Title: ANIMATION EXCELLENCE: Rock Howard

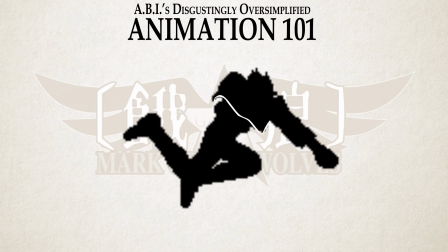252s
And because of how smartly designed his jacket is, you can always see the jacket move no matter what Rock is doing.
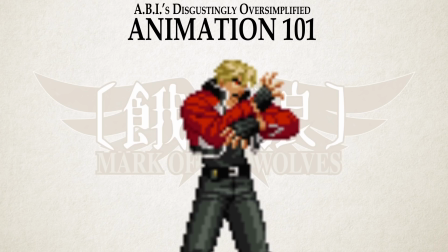260s
Not only that, but the bottom of Rock's t-shirt will also animate on particularly big motions, adding yet another layer of follow-through.
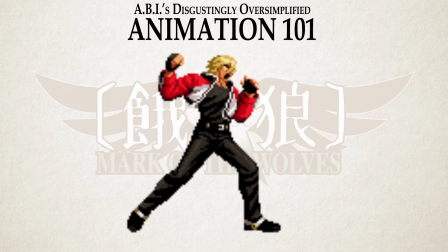268s
In a stroke of genius, the separation between Rock's shirt, his belly,
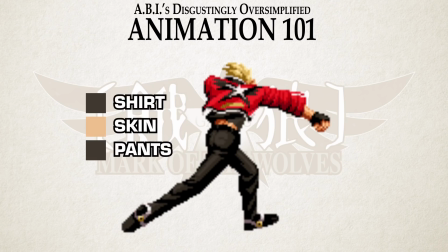272s
and his pants create a visible divide that makes the shirt motion visible even from long distance.
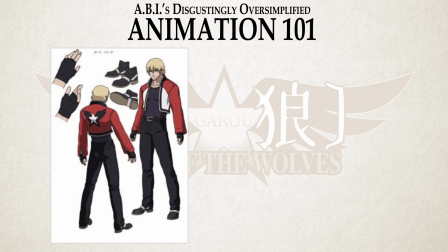278s
There are so many smart decisions about Rock's design that pay off in his animation.
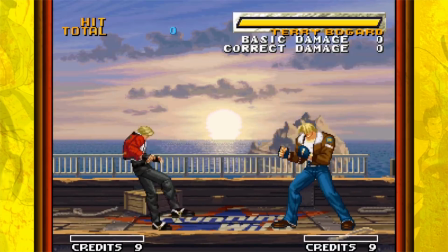284s
Rock also features an additional animation that serves no other purpose than to express personality.
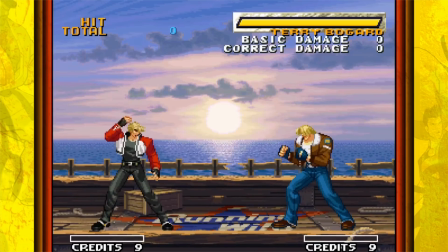290s
When Rock returns to idle after any heavy attack or special move, there's a unique animation where he flicks his hair before starting his idle, standing or crouching.
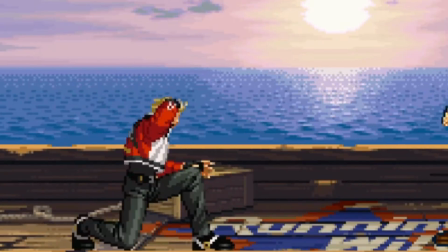299s
This is not a recovery animation. You can actually cancel out of it by moving or pressing a button.
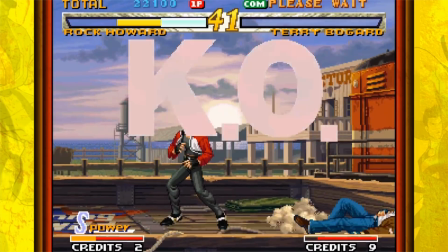305s
As a side effect of how it triggers, this also means that KOing an opponent with a heavy or a special move will end a match with Rock doing the hair flip automatically,
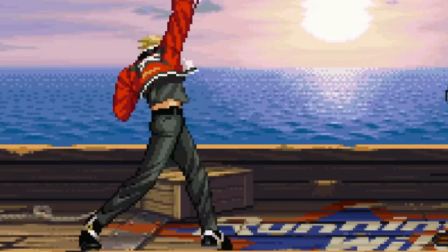313s
like an additional free taunt before he goes into his win pose. The fact that he even does this is superfluous, but is also a great show of character.
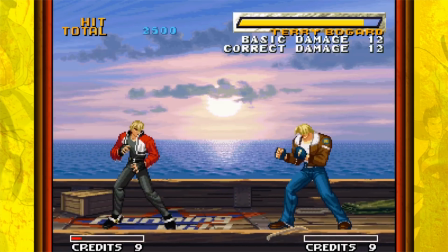322s
It also can't go unsaid that the animation of Rock's particle effects is top shelf.
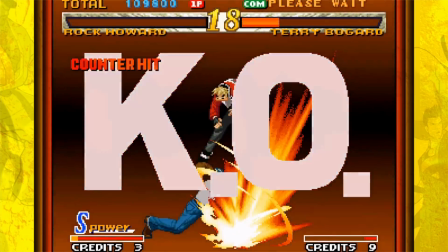327s
The special effects in Garou have a real fluidity and a sharpness to them that is unmistakable.
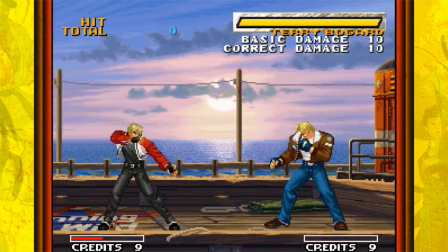332s
The windy effects of Rock's specials are especially gorgeous. Rock's take on Raging Storm is especially iconic.
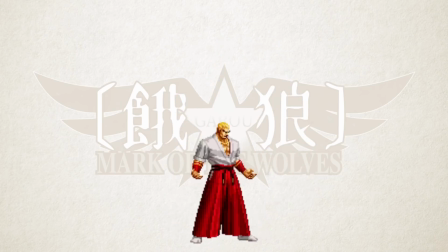339s
Geese's Raging Storm has always been depicted as concentrated spikes of energy, but Rock's Raging Storm is a wild torrent of untamed power.
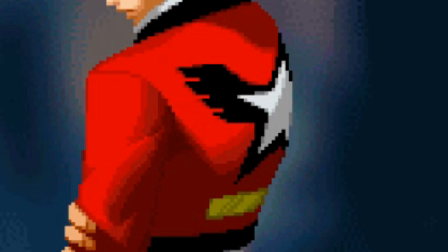348s
Remember that wing motif on Rock's jacket?
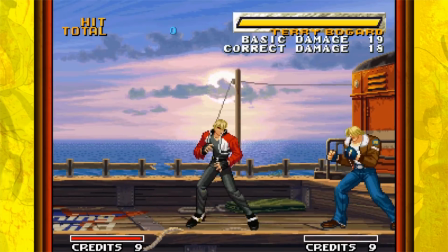350s
Many of Rock's special moves have a flourish of energy for style, but the energy cleverly and visibly takes the shape of a wing as it comes out. Of course, we can't forget what is arguably the greatest win pose animation of all time.
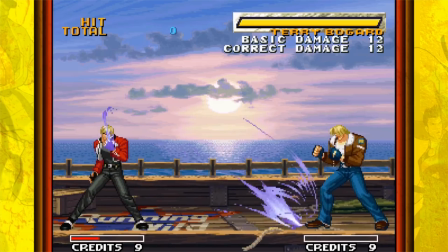364s
It's also worth mentioning the color choice here.
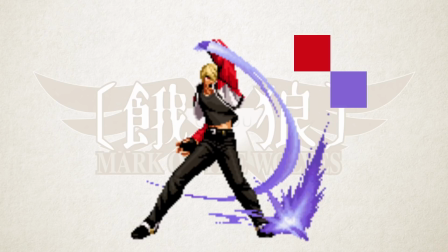366s
Not only does this shade of violet help stand out against his primary red color, but there's also a neat story tie-in.
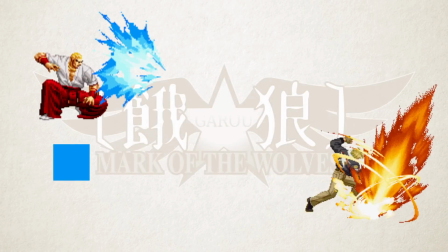373s
Geese's effects have always consistently been blue, and Terry's effects have always been reddish-orange, so Rock's purple effects represent the blending of the two.
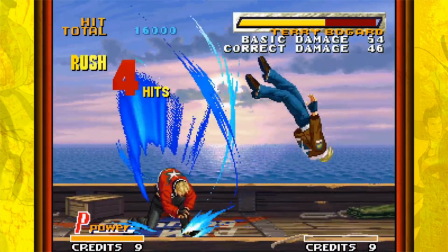383s
Additionally, when Rock uses the strongest versions of his moves, they have blue effects, just like Geese.
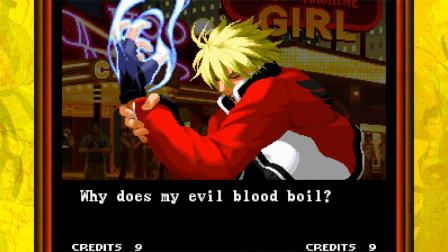389s
To this extent, Rock is the only character in Garou with an extra victory portrait if he manages to KO an enemy with a big,
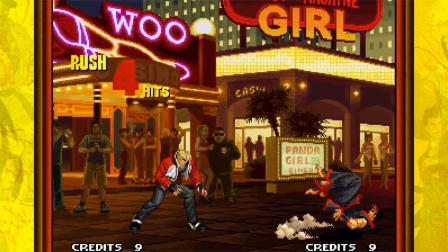397s
strong special move, reflecting his apprehension about the powers he inherited from Geese.
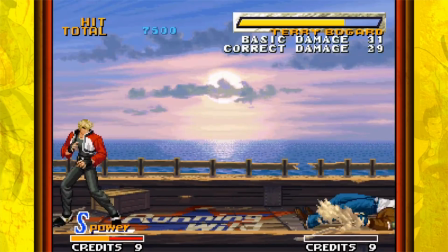402s
This here is some excellence in visual storytelling, only using the visuals that you see in-game.
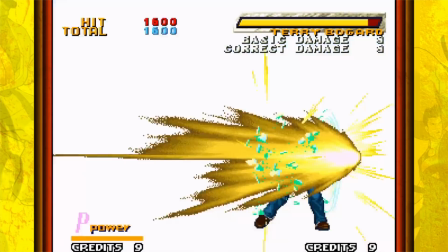409s
That said, I have no idea why Shine Knuckle is yellow.
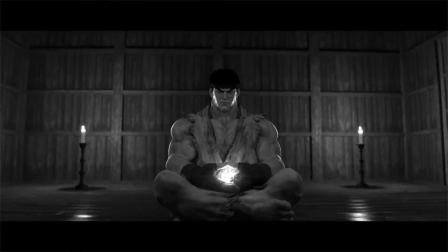413s
The modern-day fighting game is a strange chimera of awkward motion capture,
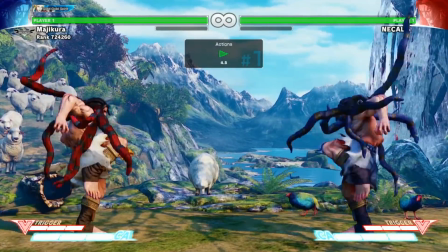418s
untamable physics engines, and bad corporate decisions.
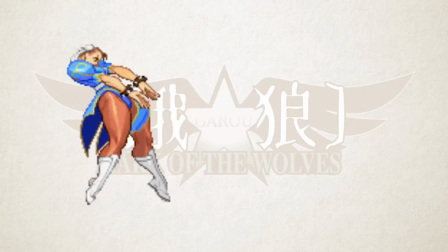422s
A lot of the subtle artistry that made 90s fighting games so pristine and immaculate have been replaced by clumsy graphical shortcuts.
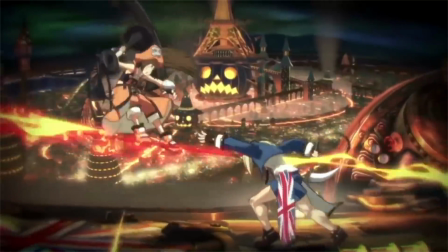430s
And unless your Arc Systems works, no modern fighting game as of late has yet to recapture that Renaissance magic.
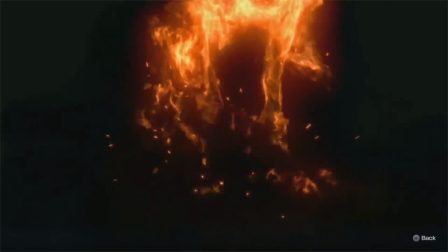437s
King of Fighters 14 turned out to be okay, at least.
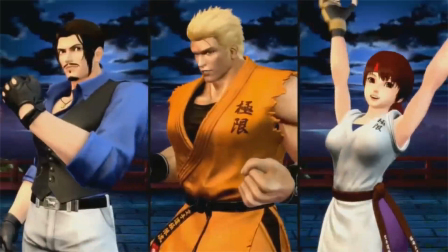442s
Neither a graphical masterpiece nor a total flop, KOF 14 still featured a great roster and surprisingly competent animation.
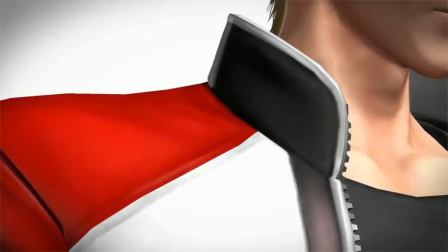449s
When Rock Howard was announced to be added as DLC, I was a bit apprehensive.
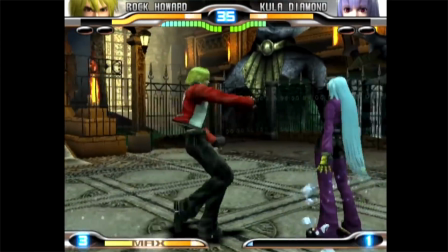454s
After all, Rock's last 3D appearance was, not great.
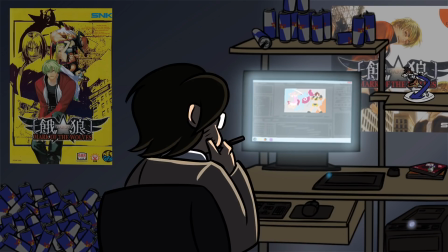460s
But then I noticed something I never thought I'd see in a modern fighting game. Rock's jacket has keyframed motion.
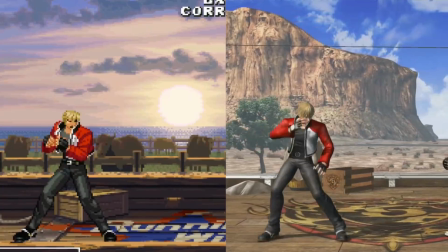466s
Not only that, but his jacket moves almost identically to how it moves in his 2D sprite.
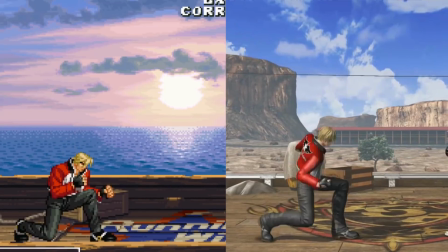472s
All the subtlety and care of his classic animations have actually been remade in 3D.
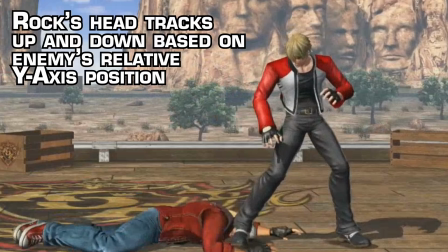478s
Well, not everything, I guess. I would maybe cut back on the tracking of his head so it's not following the relative enemy position.
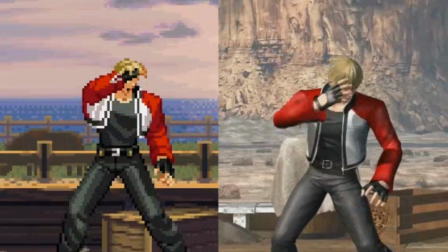485s
His hair doesn't quite move the same way when he does the hair flip,
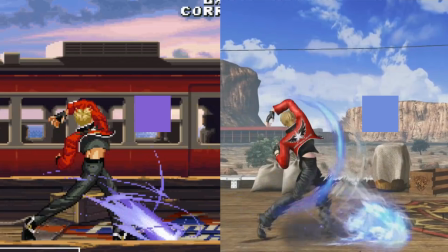489s
and the shade of indigo they use for his particles doesn't quite match the same kind of purple that he uses in his original,
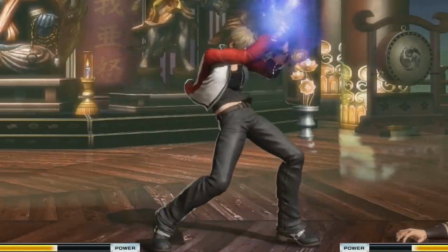495s
unless he has for some reason come to terms with Geese's power, which I don't think he has. But everything else is actually on point.